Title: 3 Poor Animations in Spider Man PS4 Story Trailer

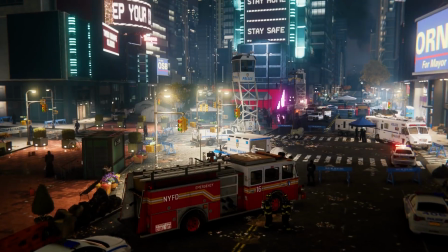0:01 What's up guys, today I wanted to talk about 3 shots in Marvel's Spider-Man story trailer that really aren't the best example of solid animation.
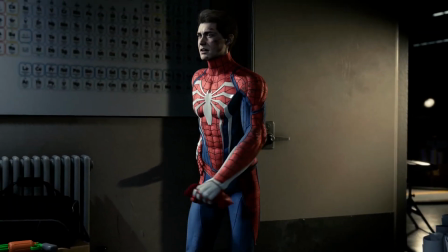0:10 So there's a lot of good animation in the trailer. However, there are a few shots that, need a little bit more time in the oven.
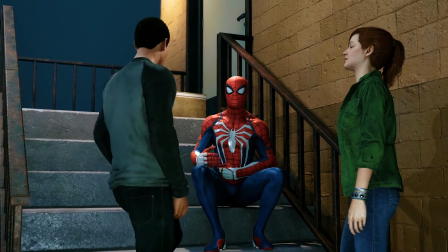0:17 So the first shot is going to be Spider-Man jumping off to web swing. If you look at the shot, there's really about 3 problems that I have with this shot.
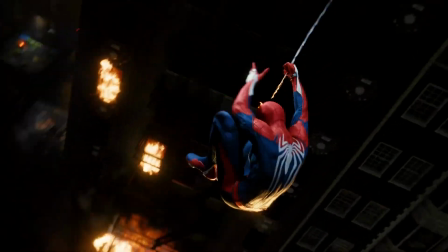0:26 So the first problem I have is going to be a problem with momentum.
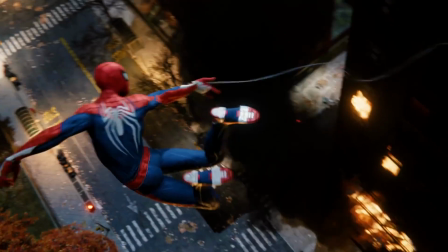0:28 If you look at him jumping off, he starts getting pulled by the web line before he even holds on to the web line.
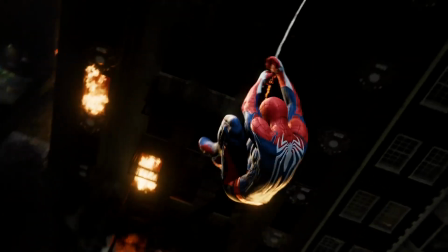0:36 There's also a problem in the gameplay similar to this, but it's less noticeable because it's gameplay and you don't really, go frame by frame.
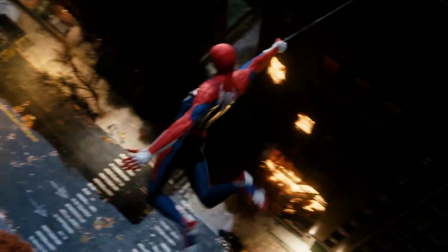0:45 This is less excusable given that this is a cutscene,
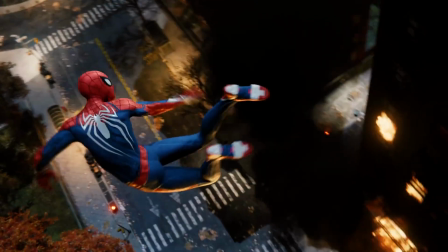0:49 because there's no possible way that his body would start contorting all the way back to the right given that he's not holding on to the web line.
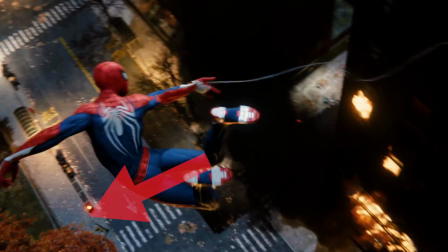0:57 What should instead be happening is him actually going further out screen left, and then finally when he holds on to the web line,
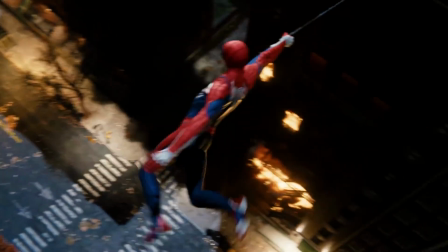1:03 he gets a yank, and that's what yanks him back to screen right into the building.
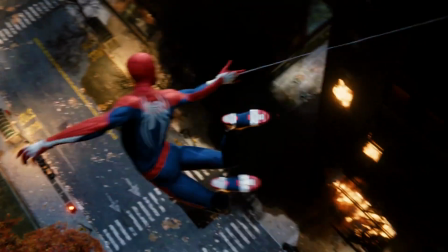1:08 So the second issue I have with this shot is actually the web line. If you look closely, the web line is actually dangling in his hand.
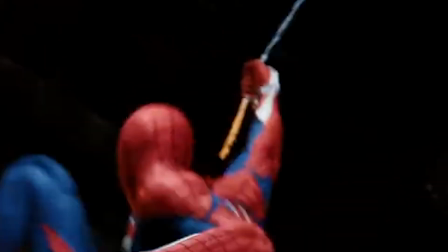1:16 Now instead, it should be as tight as possible given the tension of him, bearing down upon it. This is most likely, in my opinion, is most likely because the web line is either keyframed or there's a problem with the constraints.
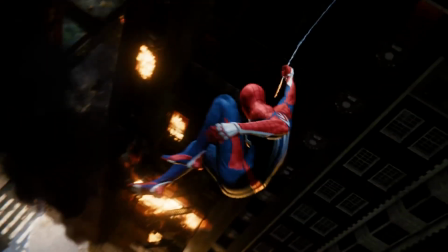1:30 So the last issue I have with this shot is that the web line begins to bend. It almost forms like a Nike sign.
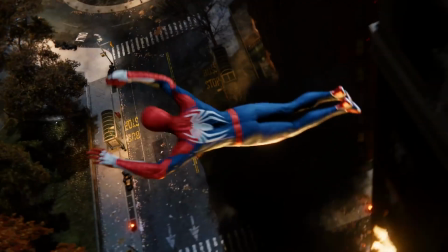1:36 Not to that extent, but you guys get what I'm saying. Now, of course, the web line shouldn't be bending at all.
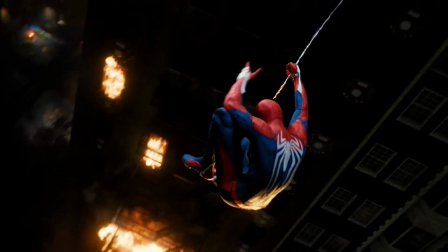1:41 There should be no slack in the line whatsoever, given the tension his body holding down upon the web line.
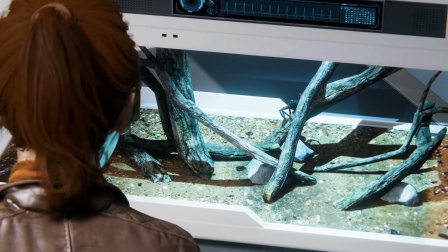1:48 Now, the second shot that I noticed that honestly just was glaring out at me was the shot of Spider-Man kicking Kingpin.
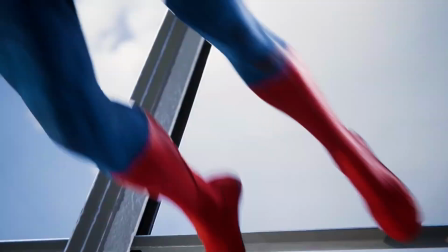1:56 So just to be brutally honest about this shot, this is nothing more than just lazy animation, to be frank.
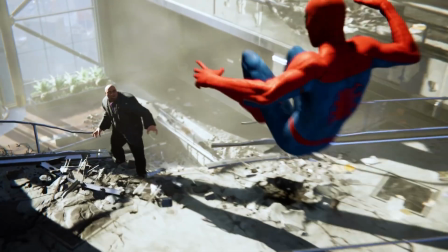2:02 Because there seems to be honestly just 3 poses and the animator just lets them pretty much blend into one another without any type of variation or timing in the posing.
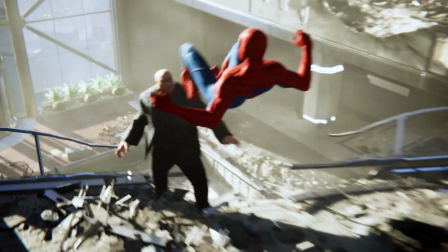2:12 It's kind of what you get from when you do pose-to-pose animation and then you just spline your animation out.
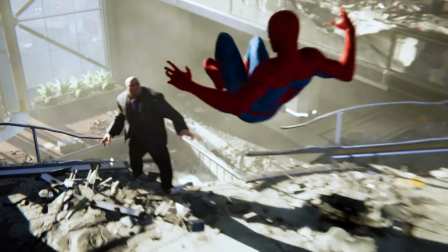2:17 Because if you scrub through the animation, the only thing that's really moving in the shot are the legs. His upper body's dead, everything else is dead.
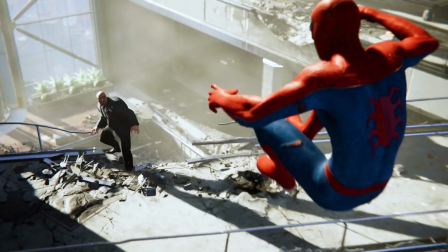2:26 The hand poses, the arm poses pretty much stay the same up until the point of him kicking him.
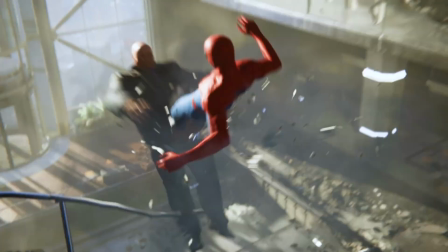2:32 So the next thing that I absolutely hate is when people try to cover up poor animation with camera animation.
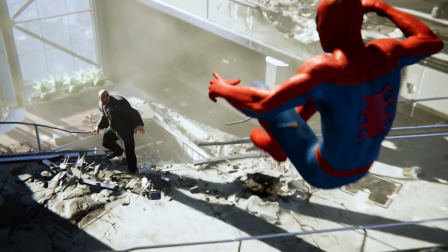2:39 And that's kind of what happens here. So in order to add more emphasis to the impact of the hit,
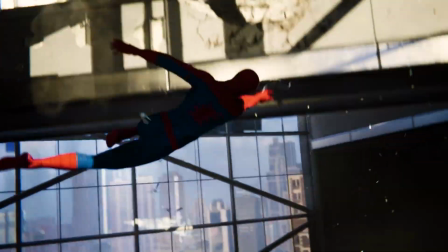2:46 instead of tweaking the animation, what is instead used is a tweak of the camera, and that's where we get this camera shake.
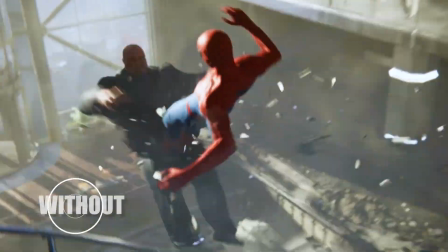2:52 Now what I did was I included the shot without the camera shake, and you can really see it's just, it's almost like he's on a track.
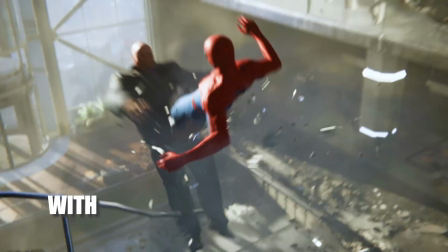3:00 Spider-Man's on a track, his legs go up, and then they just fire. There's no real animation, no counter animation in the body.
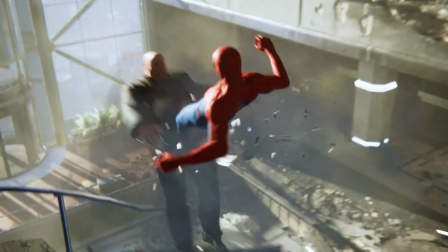3:08 There's nothing that really sells this impact. And then when you look at Wilson Fisk, he kind of goes up and over.
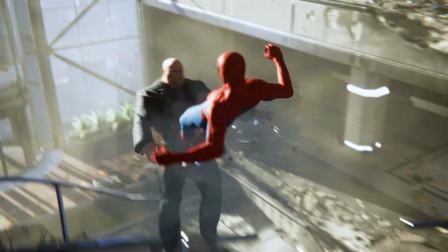3:15 If Spider-Man is coming down with a good amount of force, which it seems so, he should definitely just be going straight down.
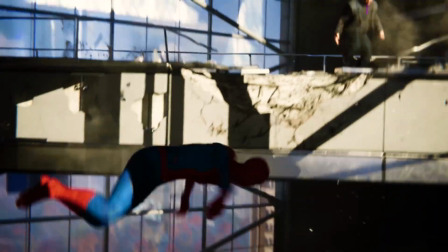3:22 There should not be any up and over given the impact of his foot with his chest, and that's where it looks like it's aiming.
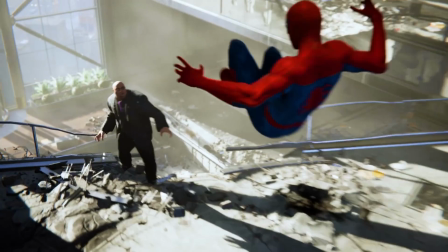3:30 So with that chest, he should be going straight down, kind of similar to the shot in Spider-Man 2.
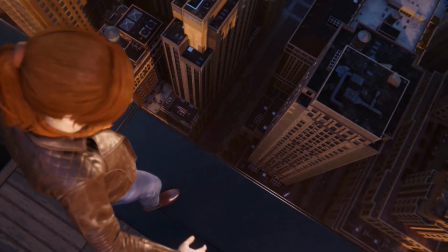3:36 So the last shot that just screams, beginner animation is the shot of MJ jumping off the building.
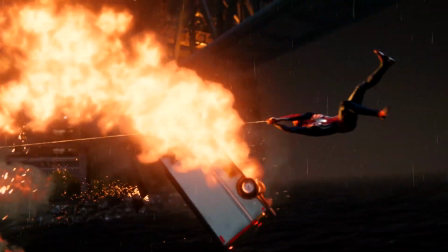3:44 This shot, I saw it a few times when I was watching the trailer and I couldn't pinpoint it,
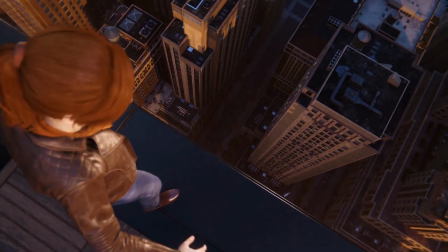3:49 but then I scrubbed through it and I was like, okay, it's pretty much has to do with timing.
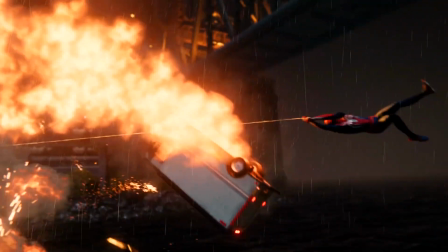3:54 If I had to guess, I would probably guess that this was done by a junior animator because it's really just a bouncing ball exercise.
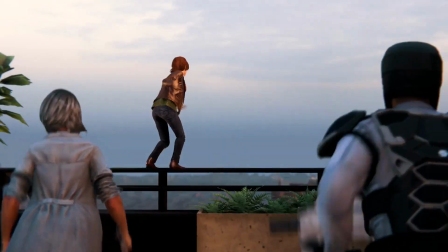4:01 It's Mary Jane jumping off the building and, free falling down to hopefully not her death.